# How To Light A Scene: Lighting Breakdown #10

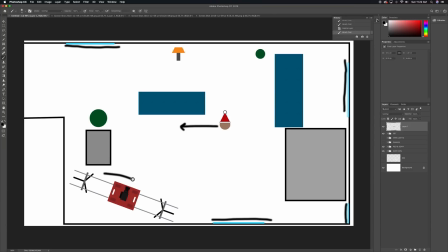We have on the duty dolly, moving from left to right, and a good pan up. And so it was a good contrast, you know, the Santa coming in, us from right to left, us moving from left to right, and from down to up.
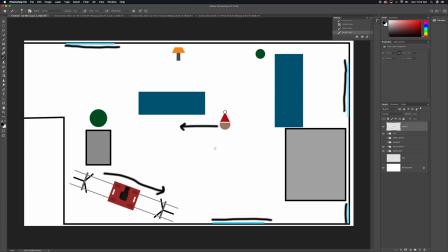And so the shot was perfect. We liked how it looked. Now we just needed to make it look appropriate for the story. And so what we decided to do was, everything was black. We wanted it really, really warm, and just a little bit of contrast, color contrast.
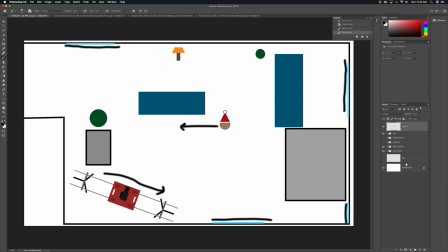And so the first light that we set up was the main key, the key light. And so it was super, super easy once we kind of figured out exactly how soft we wanted it. And so these are the two main lights that we used. The key light were Airy Fresnels.
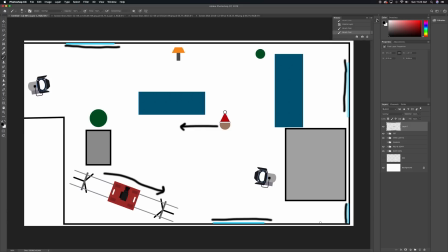They were their LED, I think they're the LC5s. It's pretty small. We turned them down to 2800 Kelvin and we flooded them out. This one in particular, the key, we needed to diffuse it, make it a lot softer, so we put a Matthews 4x4 silk,
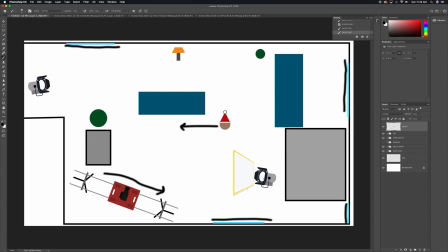and we kind of shot it not directly at Santa. We wanted it more, you know, spread out, a more volumetric light, because we did haze. We hazed this a lot, and that's actually one thing I probably would have changed about this project. I would have hazed it even more.
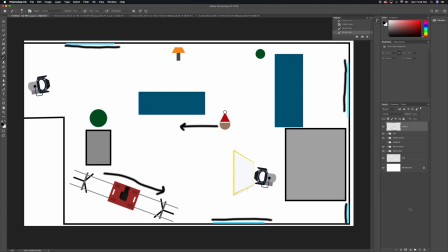We all said that when we got into post. So that's all we did for this one. We just shot right through the silk, and it worked out perfectly for the main key. The one on the back, this is the exact same Airy light, the LC5, I believe, and we changed it to the RGB settings,
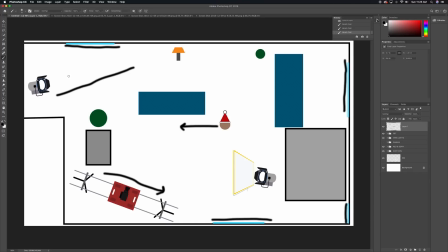and we spotted it a little more because we wanted it to throw more at this wall and then just wrap around the wall, and we wanted it to bounce off the ceiling a little bit. And so what we decided to do there was we turned it on the RGB settings,
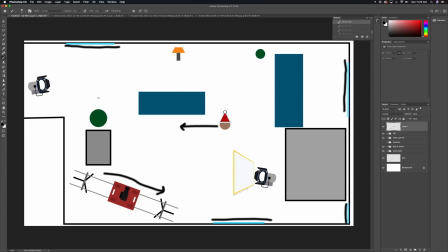and we wanted that blue contrast just a little, and we set it to Roscoe's 4360. I believe that was the color setting that we set. And yeah, that was the blue kick you're seeing right here.
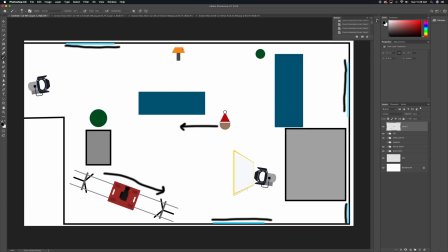Just a little bit of blue right there. And then these are the two lights that I'm actually the most proud of.
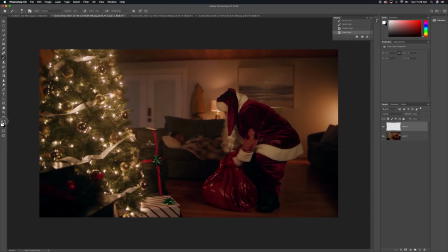These two looks right here. So this light and this light are not the actual lights that were there.
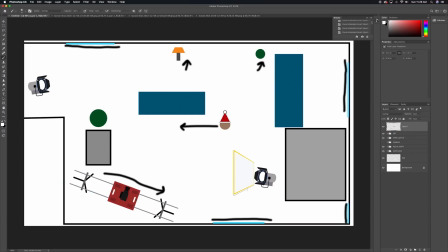So what we decided to do on this one is we just took the bulb out, and then we put a blind spot gear
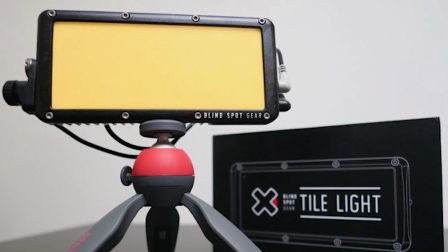tile light, and then we just wrapped it in tons and tons of diffusion because it just was too powerful,
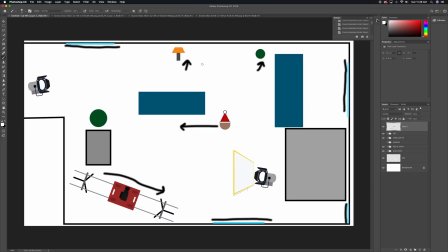and it wasn't warm enough. We actually wanted a ton warmer, so we just wrapped it in tons of silk and diffusion, and we just placed it in there, and it worked out perfect. Now this light I love a ton, especially because it just gives a little kick to the plant over here.
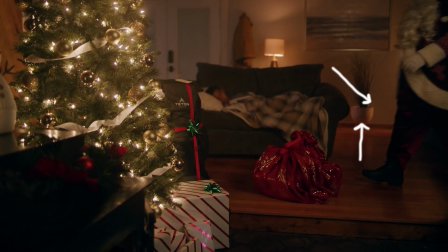In the video you can see it a lot better.
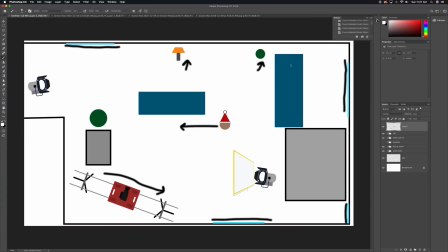And this, we actually got a blind spot gear Scorpion V2 light,
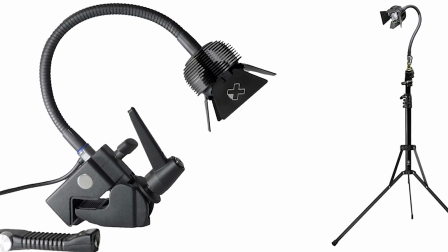and that's their newest light, and it worked perfectly.
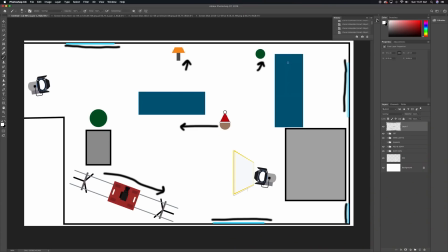It's got an awesome little gooseneck on it, so you can move it around, and we wrapped that in some CTS, and we actually doubled it up. Full CTS doubled. We wanted it really warm,
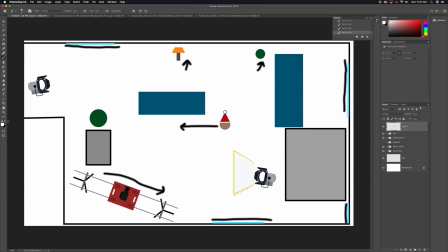and that's what you're getting this light shining through over here. So yeah, that's the main breakdown of this scene right here.
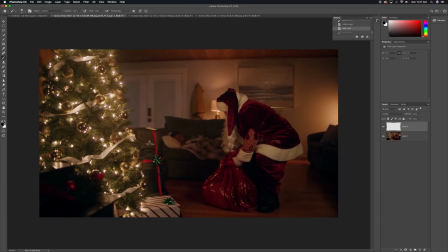So let me show you this again.
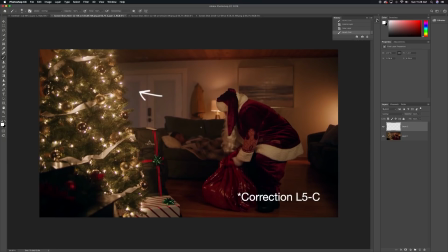Over here we had the Airy LC5 with the Roscoe 4360 setting on the RGB. Over here is a blind spot gear Scorpion V2.
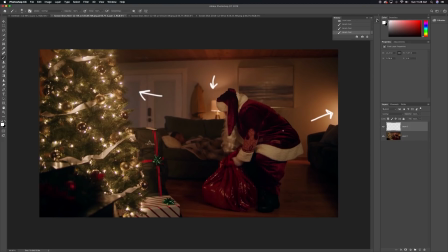Right here is a blind spot gear tile light. Up and over here is a LC5 Airy Fresnel on 2800K shooting through a silk. And then this is flagged outside. This big light over here, this big window over here, excuse me, is flagged.
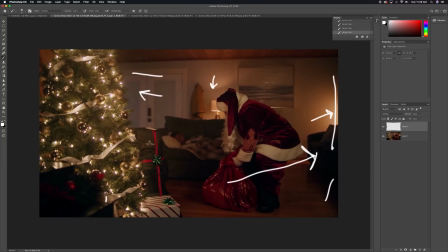This window over here is flagged, and then the light right above us is flagged. So it really wasn't crazy, but it did take like an hour to 2 hours to prep all of this, because as I mentioned earlier, none of this was set like this.
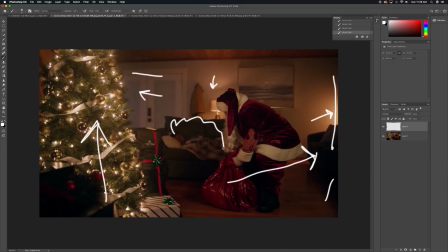And so, and then we hazed it all up, and it turned out really well. I like how this turned out. If I could change some things, like I said, I'd haze it up more, and I'd probably, in color correction, I'd probably track this tree and bring the exposure down a little bit in the tree,
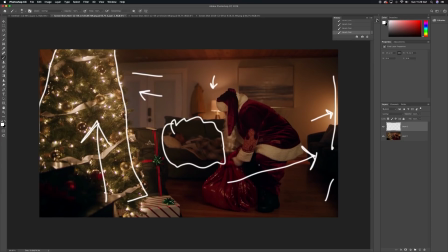but I was just so worried about making sure I didn't crush the shadows. So go to the next scene.
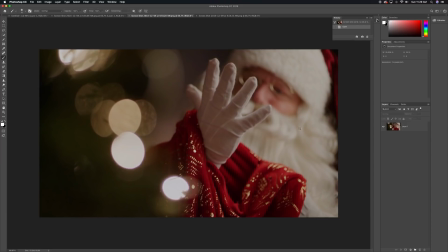The only thing we did different is we brought the light, we brought this whole setup
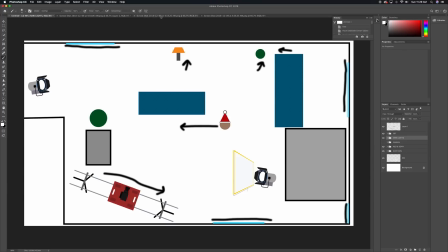way closer to Santa. That's all we did. No difference. We just got this entire setup here, whoop, and we moved it closer to Santa.
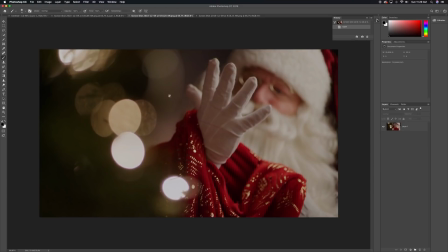And then I was on an easy rig behind the tree, just shooting straight at Santa.
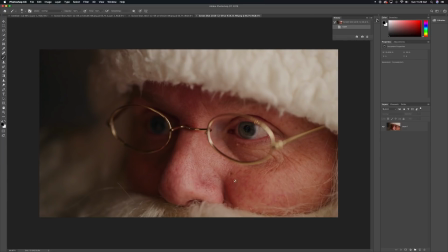And then we switched it off to here. I just got the same shot, got out from behind the tree. We wanted to see the sparkle of the tree just a little bit in his eye. But yeah, pretty simple shoot, and it turned out really well.
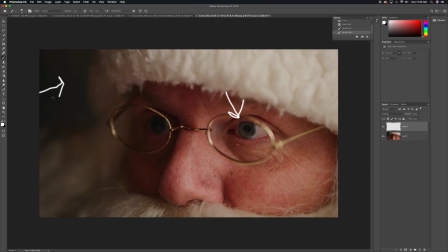We did turn up the blue a little bit, the power of the output of the light in this area back here.
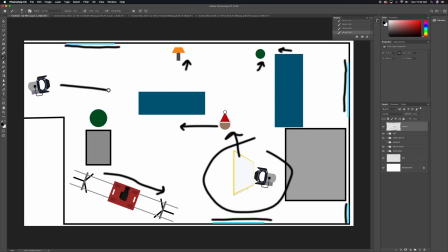We turned this up a little bit more to wrap in the shadows more for this shot.
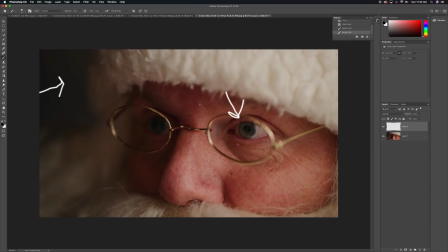But other than that, nothing changed besides bringing that nice and close to him. That's kind of the benefit about trying to light areas more than just a face. When it's lighting just a face, they can't move as much.
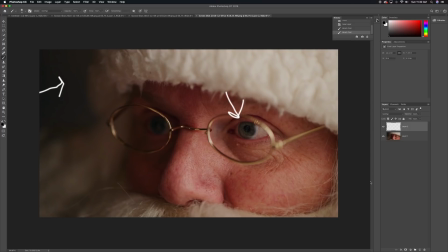When you're lighting areas, they can move a lot more, and the actors appreciate that.
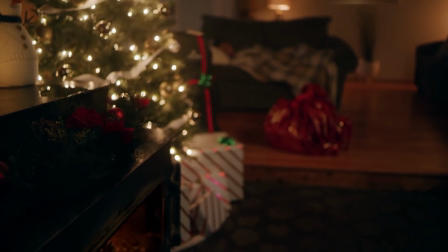Yeah, so hopefully this was informational. If you have any questions, leave them in the comments below or direct message me on Instagram.
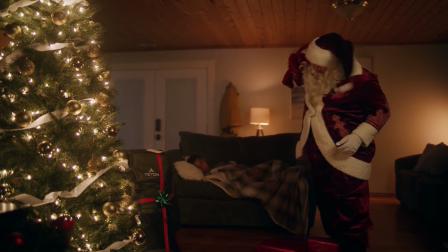It's Uphill Cinema. That's probably the fastest way to get a hold of me.
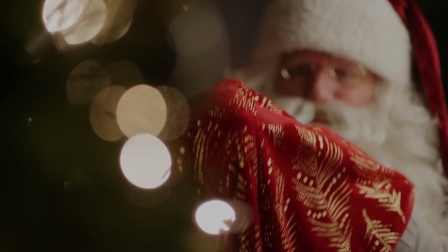But yeah, and also let me know if you like these asset packs.
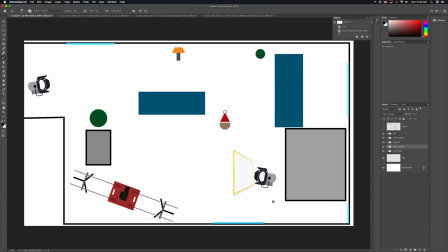You know, the duty dolly, the airy lights, the flags, the silks, things like that. I thought about maybe making even more and then selling them, not for a lot of money, but you know, 10, 20 bucks or so, just to see if this is something you guys would like.
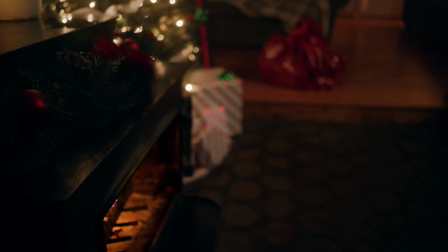Let me know in the comments below if that's something you guys would be interested in. I know they help me a ton, and it just lets me visualize and how to figure out things.
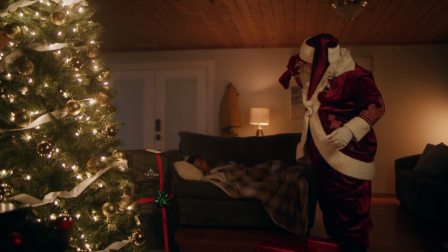So Alex Buno taught me this many years ago, and it's just something that I've never stopped doing.
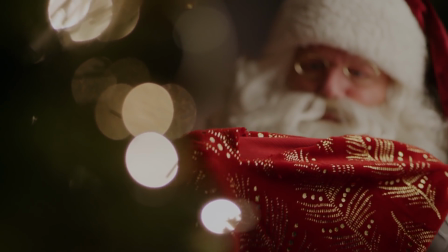So I appreciate it. Thanks for everything. Stay tuned for more episodes. Thanks, y'all. Bye.